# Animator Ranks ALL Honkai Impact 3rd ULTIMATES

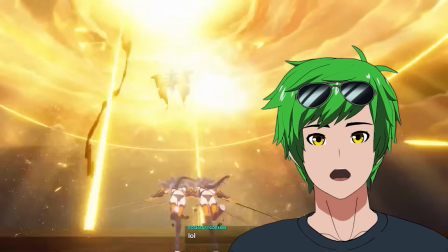996s
Yeah, the effects and stuff are just gorgeous. Great composition too. I'd put her at the same as Hersh of the Void.
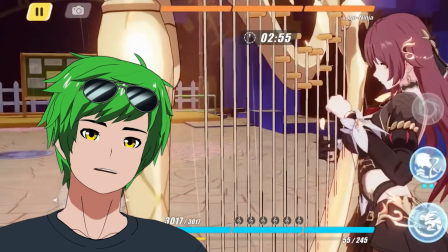1004s
The problem that I'm seeing with her is that the harp comes in a little bit too early. You see that? It's literally like in her shoulder there. Like it's literally clipping through her. If she responded a bit better to the harp being there from like a weight perspective, it would feel better.
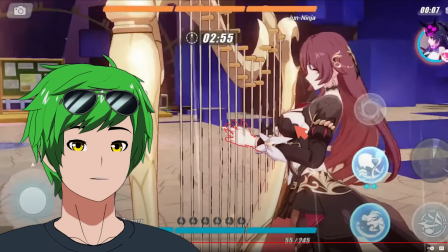1015s
If she like spun and then placed her IK hand on the string, then it would feel like the harp was actually there.
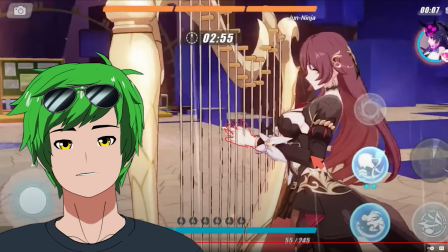1021s
It would have a little bit of weight and that she could use that to stop her spin momentum as well in a very natural way.
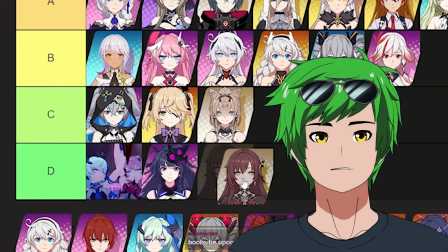1026s
I have to give you a D.
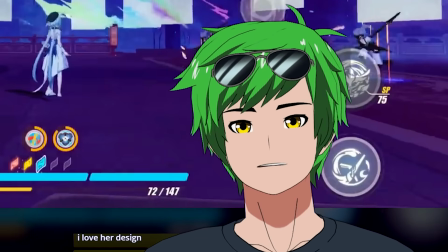1032s
Yo, that was so cool. Why there's so many good ults in the end, dude? That's crazy. It's interesting because it's mostly effects.
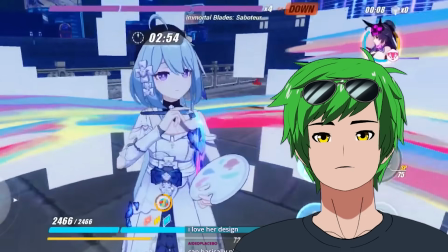1037s
I'm not sure how much I can judge this one. Oh, but I do love this little detail here. Oh my God, guys.
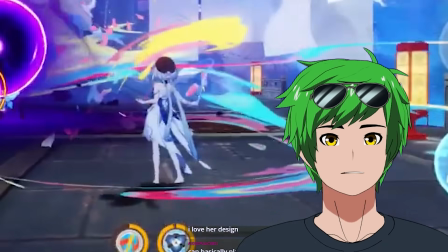1042s
Do you guys see this? This is going to elevate her to S tier, I think. Look at this. She's losing her balance here because she's leaning forward because she's excited to draw. That's a really, really cool detail. Like they did not have to do that at all. Ooh, is it an SS?
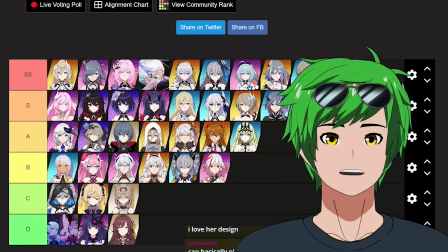1054s
We have SS's in here that are not as good as that one.
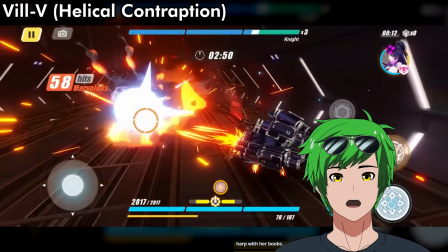1061s
Holy shit, what? Bro, there's no way.
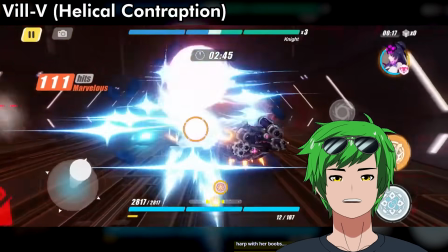1068s
Her hat just turned into a tank.
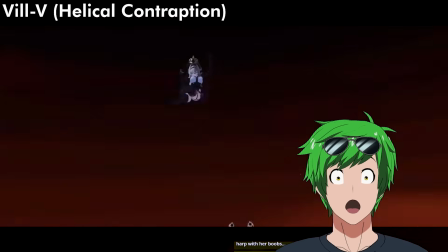Okay, there's impact frames here, guys. Oh man, I want to give this a really good rating, but there's one issue with this.
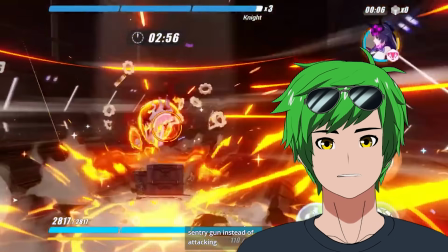1083s
It's right here. I see what they're doing because it's got this cool, like it smashes down and that's great. I wish it just stayed in the air a little bit longer.
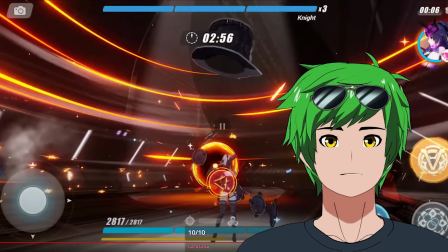1090s
Like imagine this, right? It goes like, stays there, boom, so much better. Just a little bit of pause there would have made that feel more impactful for the beginning. It's a small thing.
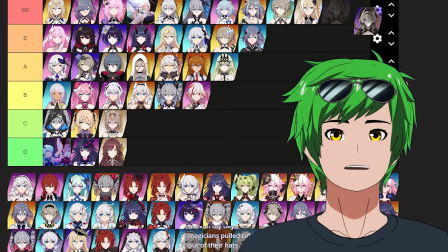1099s
Everything else is perfect. It's really, really good. So she's an SS. I put her in low SS. This is so stupid.
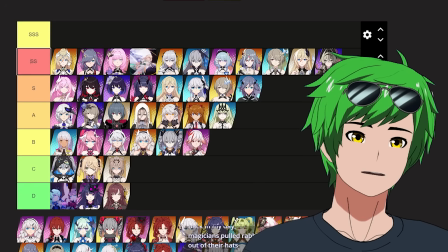1104s
We need an SSS tier, guys. Let me rearrange this real quick. This is literally impossible. There's so many SS's.
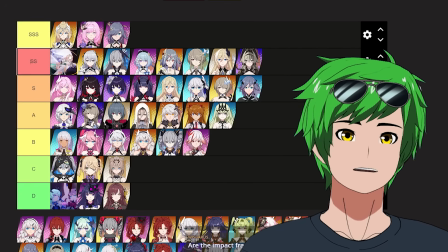1109s
It's not even fair. Yeah, that's maybe not even that one actually. Maybe this is a good stopping point for SSS.
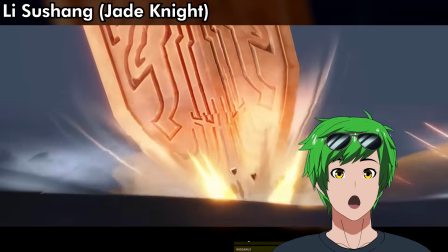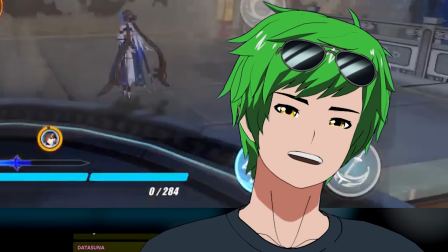1123s
Oh no. Oh no. There's not even that much animation, but the animation that is there is literally just godlike.
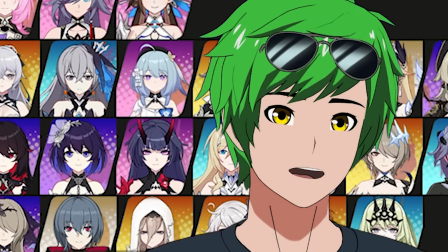1131s
She's an SSS. It's actually so good.
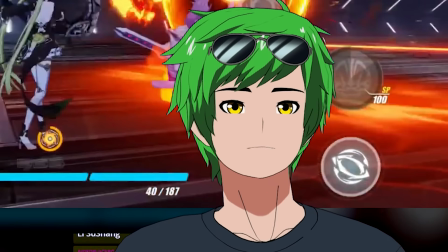1136s
That's so cool. Like a hula hoop blade kick sword cartwheel thing. That's so good.
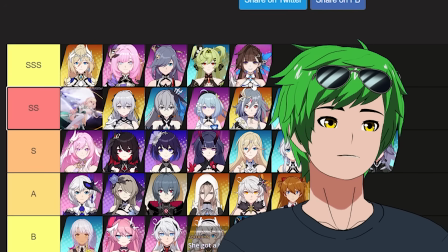1141s
This girl is SSS as well. What the what is this? Holy shit. Let's talk about why this is so good real quick. Beautiful composition on this shot.
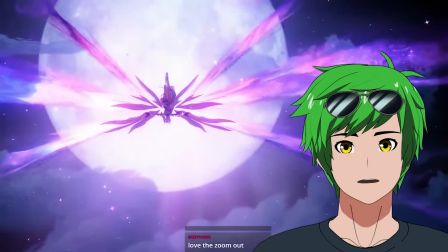1156s
Symmetrical moonshot, great lighting, great contrast, gorgeous effects. And then you go to this, which is a super strong pose.
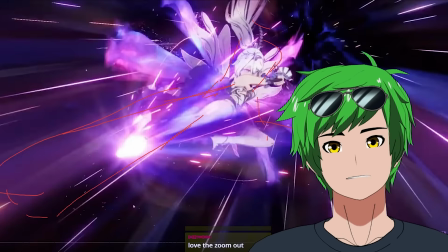1162s
I mean, it could be stronger. It could be like this, I guess. But like, I'm not complaining because it's already really good.
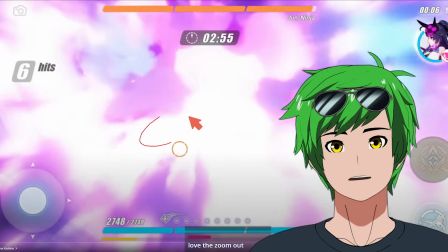1167s
And then the ending is really clear. Like it lands in this section. It ripples out from that section.
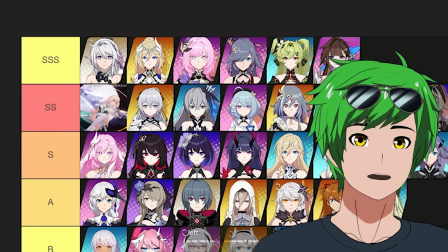1171s
And just really cool design, honestly. So she is clearly an SSS. Hello?
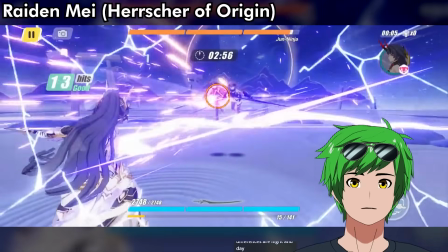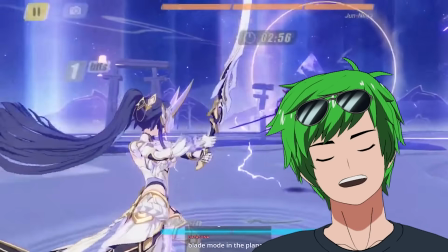1185s
That was cool. Oh, this pose, dude.
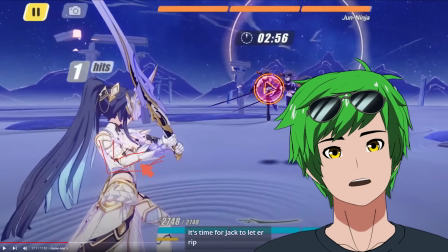1188s
The pose that you want is this one instead, where the arm is lower rather than higher, and then you actually get more of a vertical.
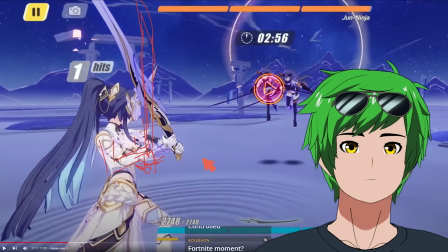1195s
That's a real samurai sword pose. That feels more dynamic, feels better, and it feels less awkward, and it's also closer to the body, which is good.
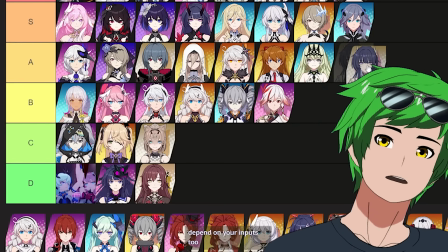1201s
There's no power behind your swing if it's far away from the body. I'm gonna put her probably an A. No, honestly, a B. Whoa, hello.
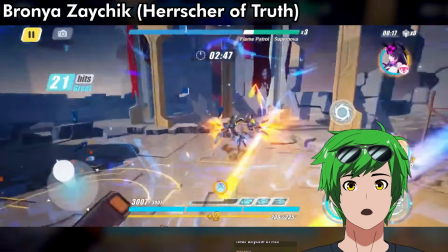1209s
Wait, this is new. Oh, what the hell?
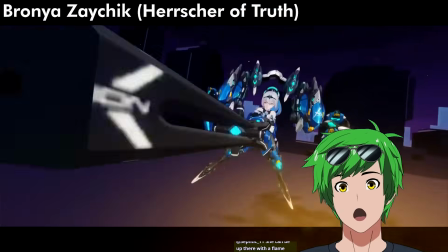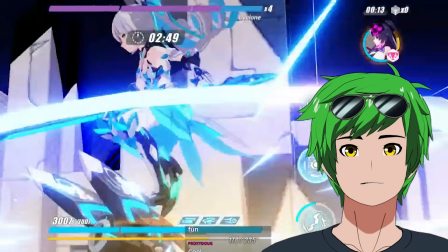1221s
Ah, impact frames. So first of all, this particular jump is lacking a little bit in weight.
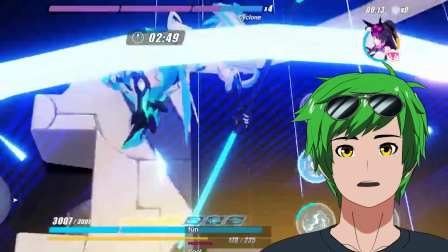1228s
So if she had just a little bit more time in this pose to build up like her weight transfer onto her other leg so she can jump, that would feel better and that would feel just a bit stronger. It was a bit lukewarm for me. I didn't think the beginning was that strong. But the impact frames though, I think this gets her into S territory, but not much higher than that.
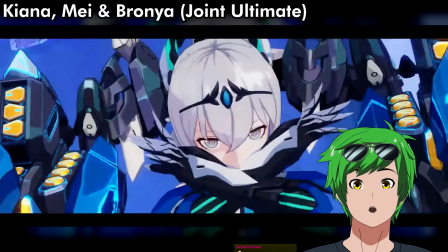1245s
Yo, what?
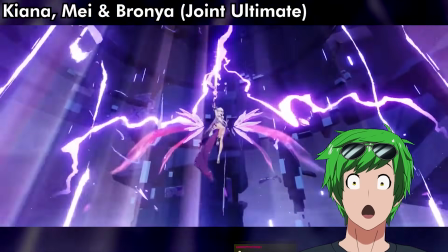Oh my god, dude. This is gorgeous. The missile barrage. Look at the focal length on this Raiden sword. Also gorgeous. And then this composition is fantastic. Dude, it's so badass that they have a 3-person ultimate though. Like that is such a cool idea.
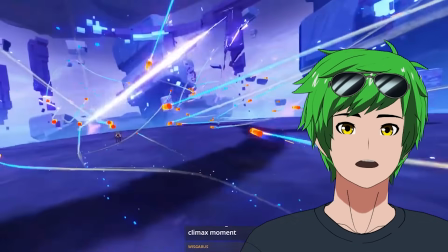1270s
Imagine if like Overwatch had this shit. I would have so much fun. So how would we make this better? Because the buildup is fantastic, but like what is Kiana doing?
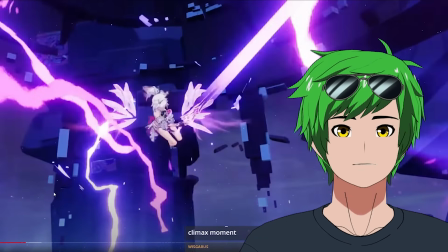1277s
Right? She's like, I'm gonna attack you. I'm gonna bring my sword backwards and I'm gonna come at oh, but the slash is already here. You have this giant sword, but it's not actually contributing to the impact of the thing.
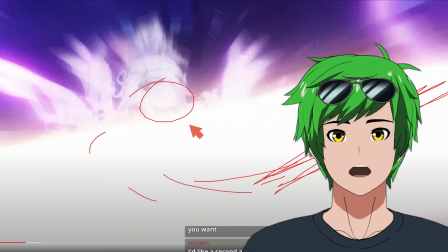1289s
The sword slash could appear like this frame, and so like when the slash happens, it like happens at the last second. It's like a really strong move, and that's cool.
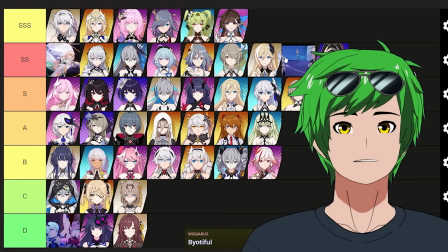1295s
Rather than beforehand, which is a little strange. They're an SS. It's very good, but it falls flat a little bit at the end.
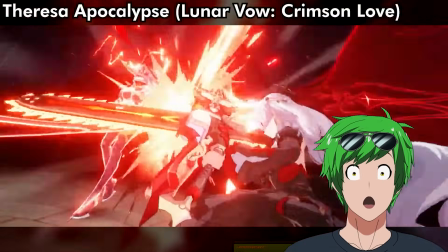Oh, what? Yo, this is really cool. I wish this angle was slightly different.
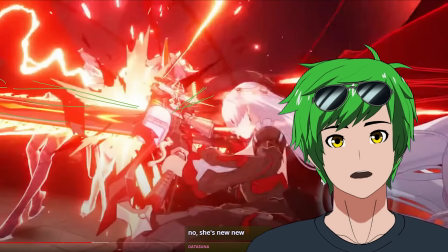1313s
Ideally, you would actually get something that feels more like this. So you actually get like a chainsaw silhouette that looks like that instead. And so now you have this kind of cross section instead. It's a little bit more open, but the person will still be here, like getting cut up or whatever. You get a bit more of that follow through from the previous buildup. I would prefer that. She gets an SS. She's pretty high up there.
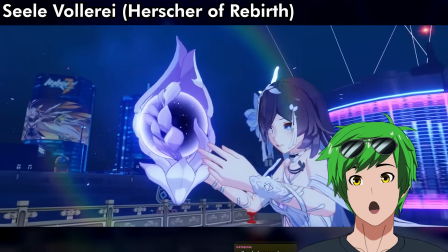1330s
Who is this?
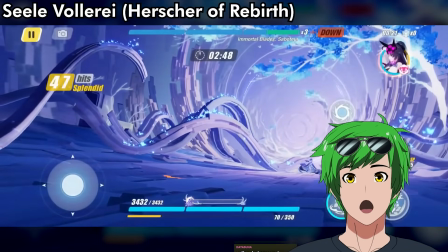Nothing happened. There's not much to say about this one. It's like solid, but like it's not like a whole lot going on. Oh, she has 2 ults. Oh, different attack mode?
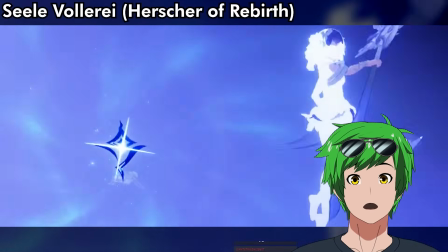1343s
Oh, lame. Wait, that's amazing. Like that's cool. SS for sure.
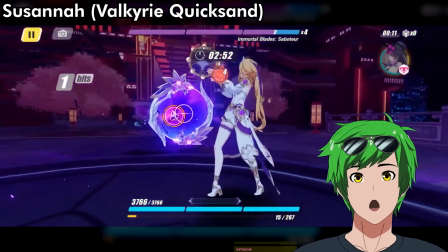No way. I applaud the effort, but I can't actually say it's good because the dancing is a little bit off. Honestly, I give her a B, mostly because dancing is really hard to get right, and it doesn't feel like quite as weighty as it should.
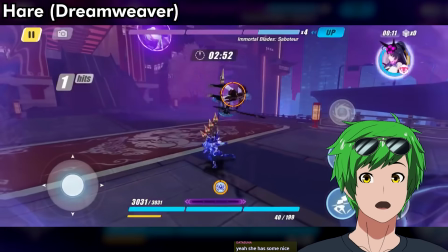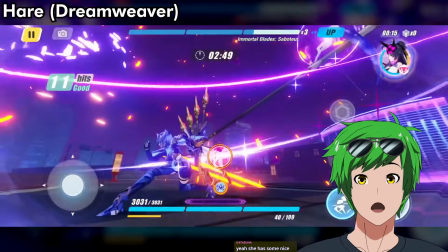1374s
Bro!
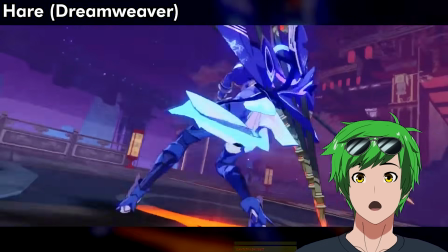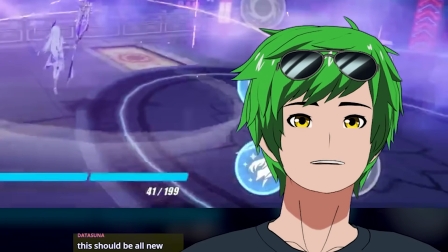1383s
Oh no! Wait, that was good. Oh my god, look at the pole.
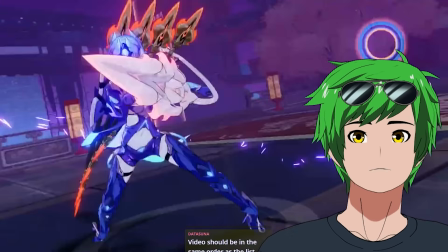1388s
That's amazing. Dude, look at the smear on that pole. It's so good.
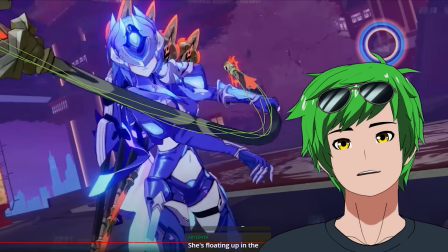1392s
For those of you guys who don't know, this is like a deformation type smear where you have a significantly exaggerated deformation to represent like motion blur.
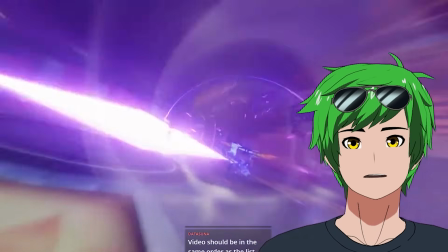1400s
And then like right here, literally masterclass of anticipation here. Dude, honestly, I would put her top of SS. I'm not putting her in SSS because the ending doesn't hit as hard as it should.
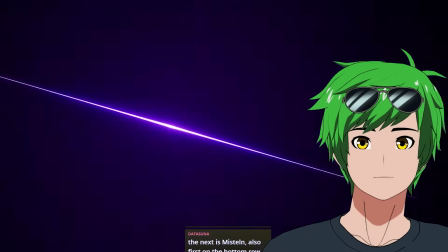1410s
There's so much great buildup and we just get the eyeballs.
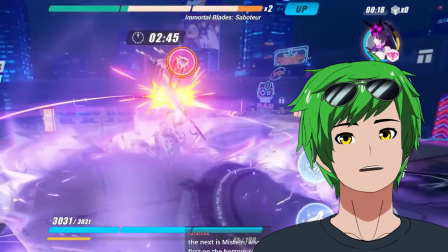1413s
You can do the eyeballs as a pause, but then I really want this to hit really hard if you're gonna do that, because otherwise all the energy just sort of dissipates and doesn't come back. Okay, Branya's got a new one and her poses are good. I'll put her in A. She's a good A tier. It's a robot that looks like Branya. I'm going to hunt down whoever made all the character designs and who decided to be like, we're just gonna have 3 characters and then we're gonna have 20 variations of each character. Some are twins, some are ancient robot versions of them, some are ancestors. I'm actually gonna die. I'm gonna pass away.
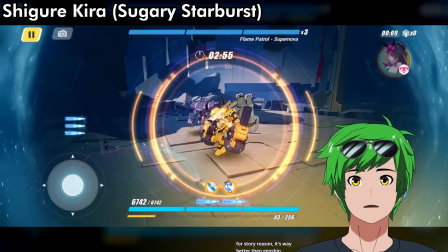Wait, hang on, guys. Did you guys watch the No Tables Hoyoverse animation?
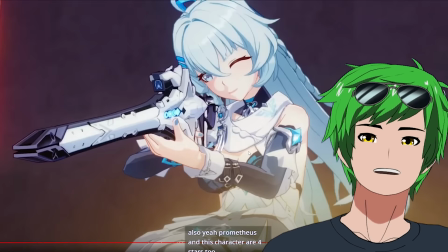1459s
Is this not just this is a decent pose, but like this is like ding. thing.
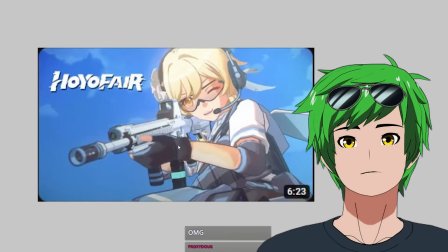1464s
Like, I love this pose. You can see the difference, right? Like, you can see why it's better. Like, particularly like the wrist is more angled here, so it supports the gun a bit better.
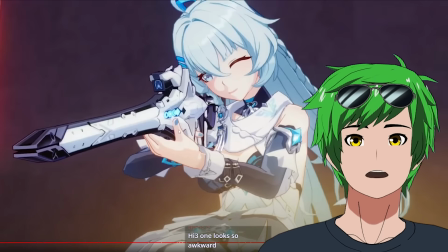1471s
This is sort of just like kind of holding it, which is a little strange. I understand it's a sword-shaped gun, but it could be like, I don't know, here or something.
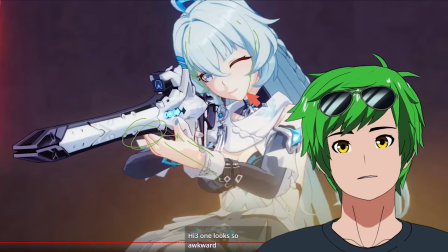1476s
Like the head, it could be just slightly less angled so that it's just a bit more straight on. Oh, also the shoulder here is really well done in no tables. So like having that shoulder lift a bit more would give a bit more of an accurate feel. It's a cool pose. Like it works. I wouldn't say that it's like bad, but it could be significantly better. I feel like she's probably a C.